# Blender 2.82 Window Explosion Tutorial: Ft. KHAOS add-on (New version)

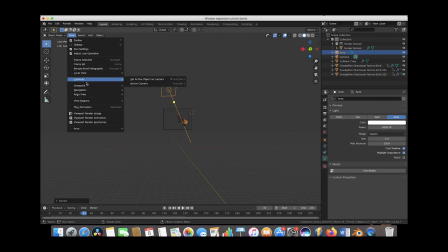20:26 And we'll view the camera one more time. See what it does for us.
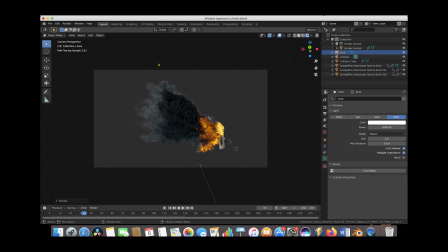20:30 And now as you can see, now we have a nice little edge of light around our smoke, which is looking pretty cool. But obviously we also need some light on our smoke here in the foreground from camera.
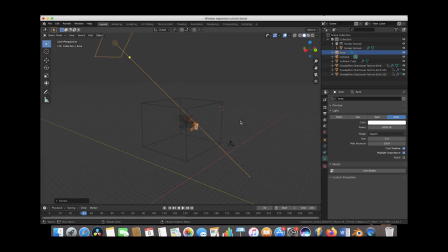20:41 So let's go ahead and do that really quick. Go ahead and go back to solid mode. And we'll go ahead and while this area light is selected, we'll just duplicate it really quick. And we'll put another one of our lights just off to the side here. Just rotate it toward our explosion.
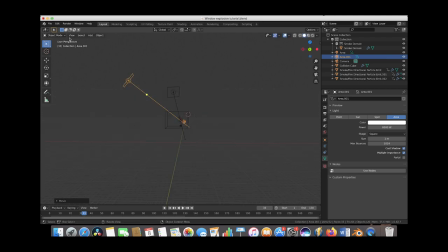20:56 This is looking pretty good. Let's go ahead and see what that looks like through the camera. Go to rendered mode here.
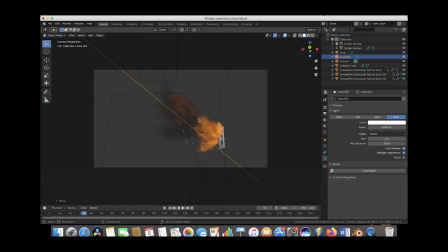21:02 It's not actually doing what we want it to do. Maybe what we'll do here is we'll just bring this second light as a top light on our smoke like we had it originally,
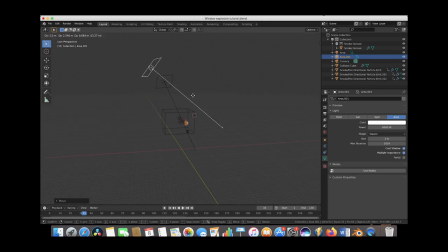21:11 and then we'll just have this backlight here to bring out the smoke from the background. So we'll just put this one directly above our scene here.
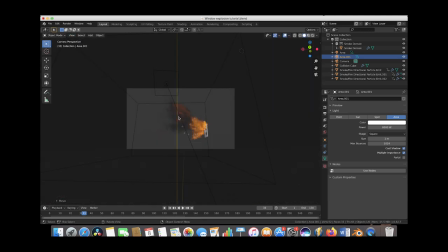21:18 Let's see how this looks. I'd say this is looking pretty good here.
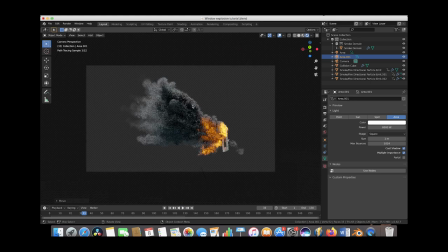21:23 We have a nice little edge, and then we can see some pretty nice detail in our smoke here in the foreground as well. All right, so I'd say this is looking pretty good here. We could adjust a lot of these smoke settings even more, but I think this is looking pretty nice, so we're gonna leave it for the sake of this tutorial. Feel free to play around with it and see what different kind of lighting setups do with your scene.
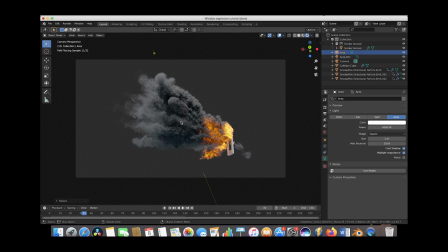21:41 But now let's go ahead and add our debris fields, and then finally we'll add our CG building to our scene and make this explosion blast out of the window.
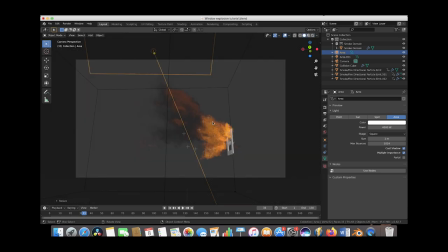21:49 So we'll go ahead and go to solid mode again, and we'll go ahead and select the smoke domain here, and we're just going to go to the physics panel here and disable our smoke for this part of our tutorial so we can add our debris fields, and our computer works faster as we add those debris fields, so since we don't have to render the smoke volume as well.
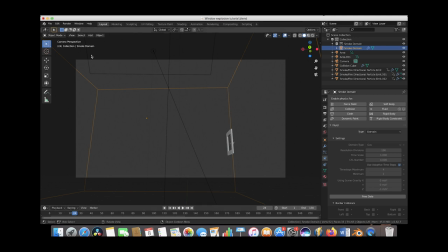22:08 And we'll go back to frame 24 where our explosion is going to start, and again we'll select our 3D cursor where we want our debris to blast out from. And then we'll go to the chaos tab here again. First, we'll go ahead and deselect our dynamic smoke fire checkbox.
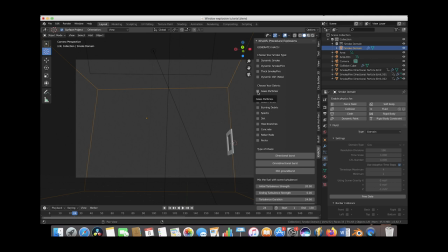22:22 And we'll go ahead and add our glass particles first. Go ahead and select that. We'll leave all of our chaos particle parameters the same for now.
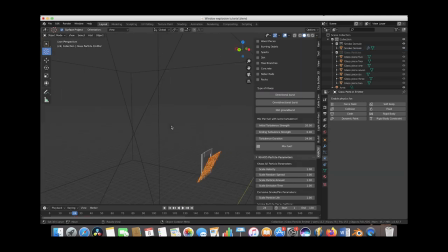22:29 And we'll just click on directional burst. And now, as you can see, we have a directional burst with some glass particles attached to it. Let's go ahead and scale it down a little bit, like the rest of our particle simulations. And we'll just put it so it blasts out the window here. And these particles, just like our smoke particles, will interact with our proxy window here as our collision object.
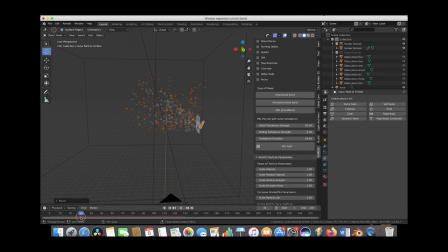22:49 Just go ahead and play through it here, see what it looks like. It's already looking pretty cool here, I would say. Let's go ahead and pull it back. So this is just a little matter of experimentation. Let's see what we like.
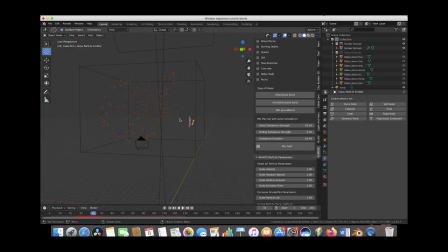23:01 I think it's looking pretty cool already, but I kind of like the way that the glass particles are interacting with our collision window object here. So if we go ahead and increase the size of our particle field, maybe we can get a little bit more interaction.
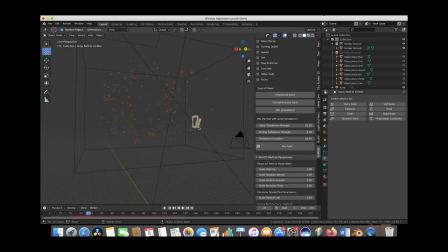23:14 As you can see here, now we have some more interaction as it bounces around inside of our little proxy window here, and it gives a little more organic result. And let's go ahead and go to the particle settings tab here of our glass debris field. We might increase the number of particles to something like 700. Just so we have a little bit more particles blasting out the window.
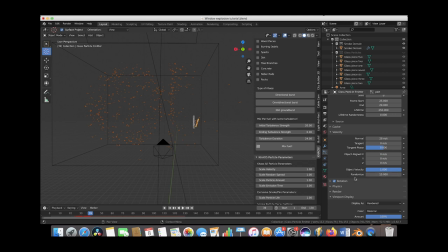23:33 And we'll leave a lot of these the same. We might increase the randomize setting to 18. So we have a little bit more random velocity and organic look. That looks pretty cool. And we'll also go to the render tab here, and we'll increase the scale of our glass particles as well.
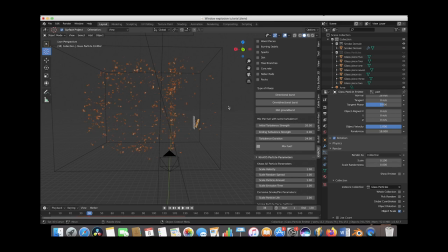23:48 We'll increase this to 0.1, and then we'll increase the scale randomness as well to 0.8. And that's looking pretty cool, I would say. Maybe we'll bring the scale down a tiny bit to
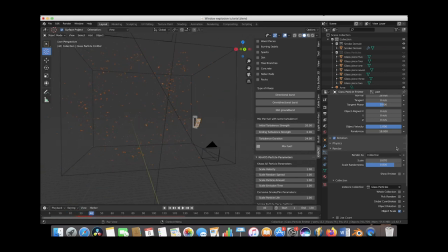24:04 0.07. All right, that's looking pretty good. We'll bring the scale randomness down to 0.6. Again, this is all a matter of experimentation. You can play around with the different settings. I'm just showing you the settings that I usually play around with to get different results.
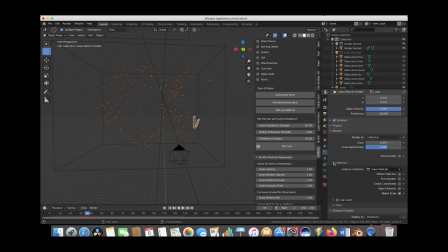24:19 All right, so I'll go ahead, and the last thing I usually like to change when I'm playing around with these particle systems is under the physics tab here.